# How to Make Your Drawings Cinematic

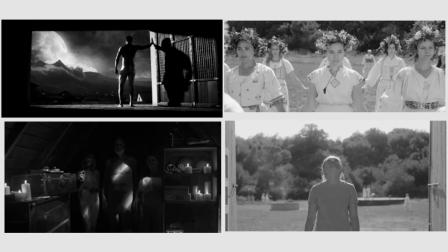So we can use this concept to our advantage. Scenes that are dark and obscure the figure with just small glints of light will create an uneasy feeling in the viewer.
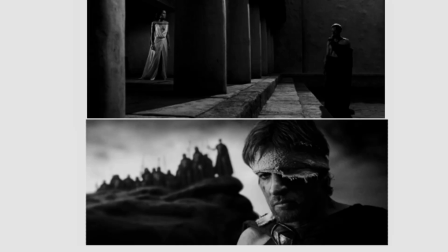The next level of composing scenes is when you can start to introduce symbolism directly into the scene itself. When a composition is done to full effect, it combines all of the elements we've discussed so far to convey the story, even in absence of dialogue or context. One of my favorite images is from this scene in 300.
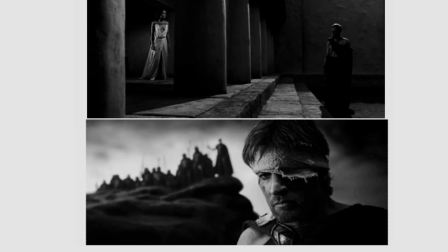When we view it in grayscale, we can see that the woman on the left is well illuminated, but the figure on the right is shrouded in darkness. Placing this obstruction between the two characters immediately creates this visual wedge in their relationship. These two characters are at odds with each other, and there is a literal obstacle between them.
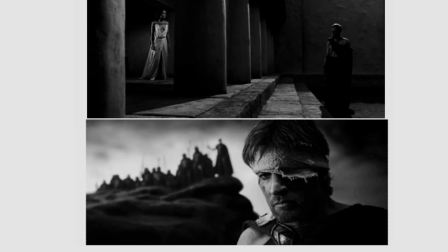The greater message here is a conflict between good and evil, light versus dark, and it's all established subconsciously in the viewer's mind. Here's another scene I love from 300. In this image, we see that our focal character is very close to camera, with the figures of his troupe behind him.
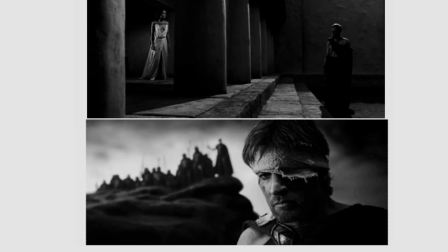They're all facing in the same direction, so you immediately know that they're aligned and working together. The interesting part to me here is that they create a direct line to his brain. Their lives are literally on his shoulders, and that's weighing on his mind. I haven't watched the movie in a while, but I get the sense that he feels responsibility for their lives.
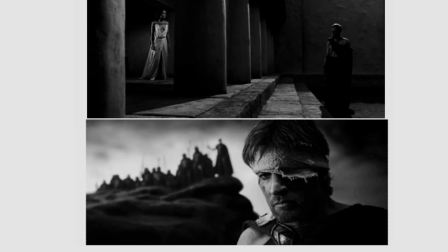This level of analysis might seem a little bit like playing 4D chess, but I think it's super cool when directors add this level of depth to a scene, and it makes you want to watch the movie over and over again. Alright everybody, that's about it for this video. I'll be doing another video on lighting as I mentioned earlier, and that should be out in a couple weeks or so.
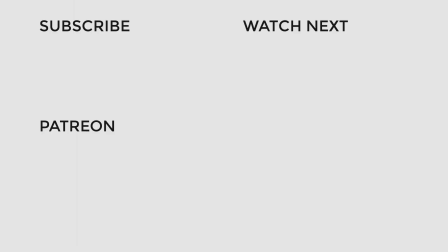If you enjoyed this video, please remember to subscribe with notifications on. I live stream most weekdays at 11 a.m. Eastern Standard Time, so you really want to have those notifications on. Thanks so much for watching, and I'll see you all in the next video.